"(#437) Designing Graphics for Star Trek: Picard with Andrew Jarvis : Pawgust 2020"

Well, you know, as an editor myself, I've always wondered about large-scale productions. How do you, as a graphic artist, integrate the actors' hand movements and what they're doing into preset, pre-made graphics?
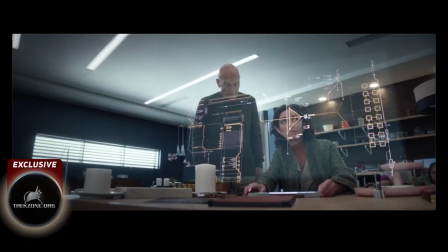[4:23]
Okay. All right. Well, a great example of this is when Laris, Ola Brady, is looking at Daj's phone records. She does some really kind of, she gave me a lot to work with and I love it, but she did some really weird hand motions.
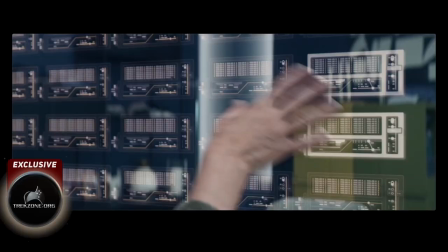[4:39]
If you go back and look at the episode, she just kind of goes like this. And I had to look at that and go, all right, well, what does that look like? And to me, it kind of looked like making sort of a broad selection of things. So I designed a bunch of little elements and I just made them all light up as her finger went around them. you know, again, failure is not an option. So It's just that one of those things where
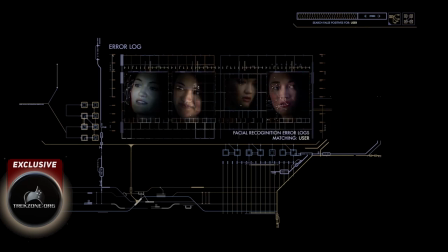[5:02]
whatever needs to happen at that moment in the show, and whatever they did that was captured in camera, now make a graphic that fulfills both of those. Well, it sounds like not everything is locked into place with rigid storyboards. So you've got a bit of creativity to make the actions fit with the graphics?
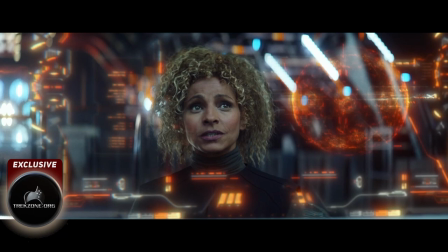[5:18]
Yeah, and it works the other way too. So for example, when Michelle Hurd had the 3D representation of Vashti,
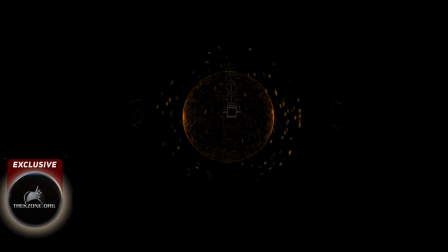[5:26]
and she pushes that up onto the view screen, I have a distinct memory of preparing an example 3D graphic that our playback supervisor, Martin Garner, showed to her before she did it. So that you can kind of give the actors an idea of what they're going to be working with ahead of time.
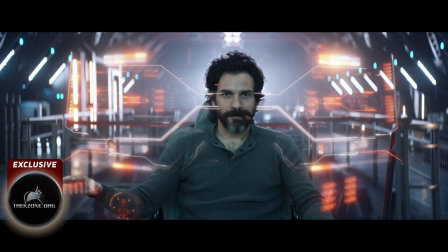[5:45]
The best example of this is the flight control glove that Rios uses. This was Chris Kiefer's idea. He wanted something really physical to pilot the ship with.
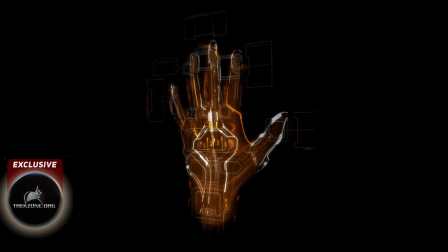[5:55]
And so I started designing concepts around this, but we were on the clock because we were about to film that scene.
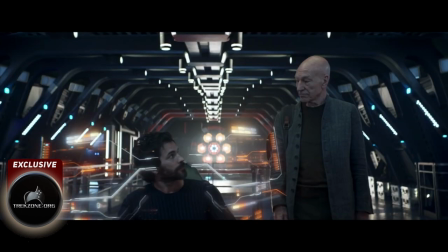[6:03]
You know the scene I'm talking about, like, where Picard says engage. Rios has to move his hands somehow.
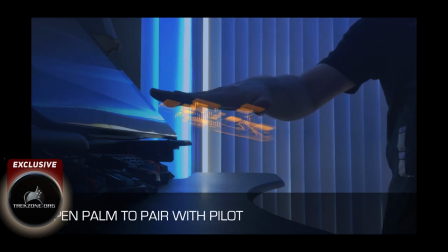[6:09]
And I had done this video of like what the different hand motions should be for throttle, pitch, roll, yaw. But there was some question as to whether or not they'd even be able to show it to him before they filmed it. But thank God they did. Well, for you and the Twisted Media team, where do the creative juices come from in expanding the Star Trek universe?
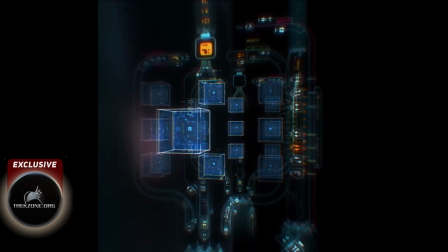[6:27]
Sure. Well, during the look development process, we're just thinking about what personality these graphics project.
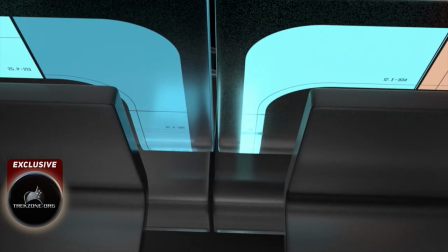[6:33]
So with Alcars, you have these beautiful lines and curves.
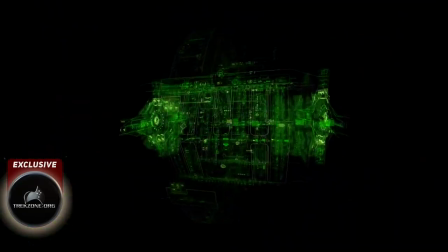[6:38]
And on the far opposite end of the spectrum, you've got Borg, which should feel just oppressively dense. And everything in between. You know, I was constantly looking at the source material.
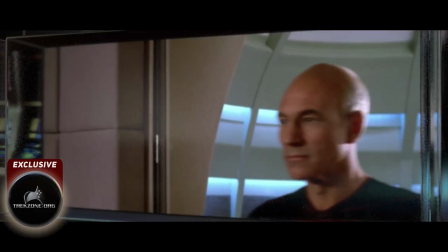[6:51]
I was pouring through TNG, Voyager, Deep Space Nine,
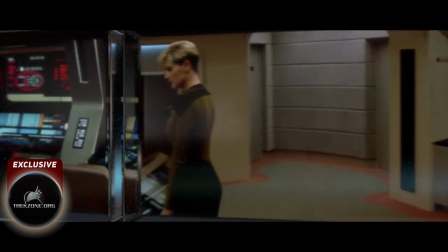[6:55]
all the Berman era material that Michael Okuda worked on and his team to develop.
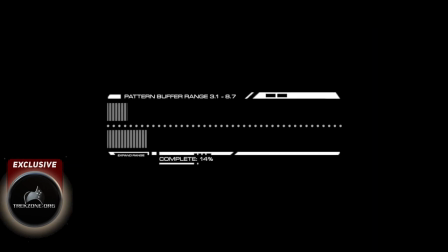[7:02]
Really making sure that we stayed true to that,
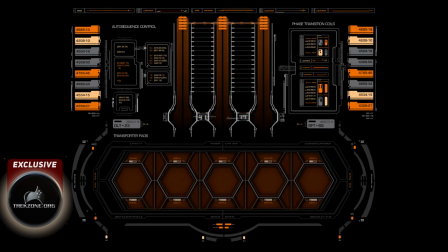[7:06]
and that it felt like a natural progression from that era 20 years later to be this.
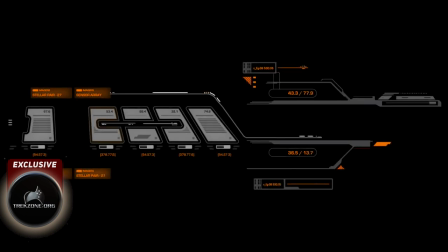[7:12]
The Serena, obviously there was no precedent set, so that was just all fun and games.
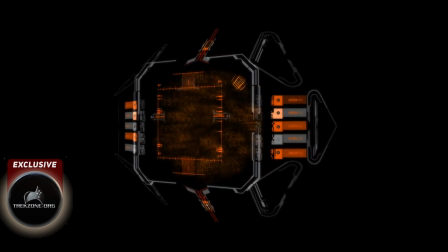[7:17]
You know, we were able to just think, all right, what is a really high-tech ship in the 25th century look like?
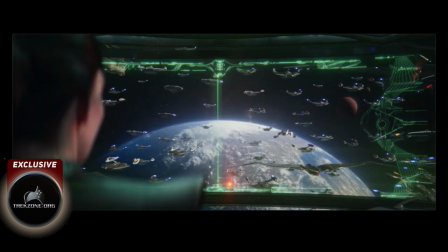[7:25]
Whereas with something like Romulan, there was something established, and I wanted to make sure I was really respectful of that.
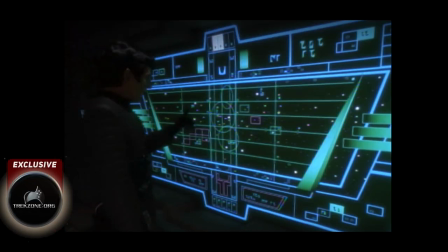[7:30]
I noticed that Michael Okuda and his team used a lot of upside-down triangles in their designs.
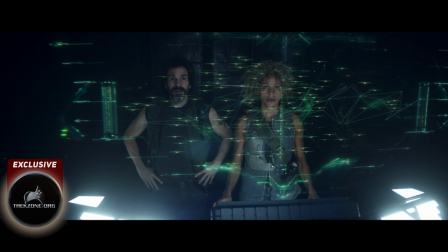[7:37]
So if you look at all of my Romulan holograms, had that sort of same sort of overall composition. Rafi's UI, which I'm guessing that about like maybe 50% to as high as 90% of the people listening to this, when I talk about Rafi's UI, you're probably thinking of the Serena, because she's always sitting in front of those orange graphics.
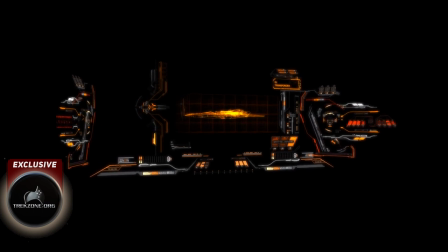[8:01]
Those orange ones are obviously the Serena graphics,
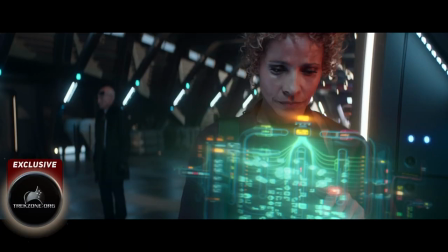[8:05]
but I wanted to make sure that whenever Rafi was seen using her own tech, that had its own look and feel and sort of projected her personality. And of course, the legendary Mike Okuda, modernizing, refreshing, and bringing forward his epic designs.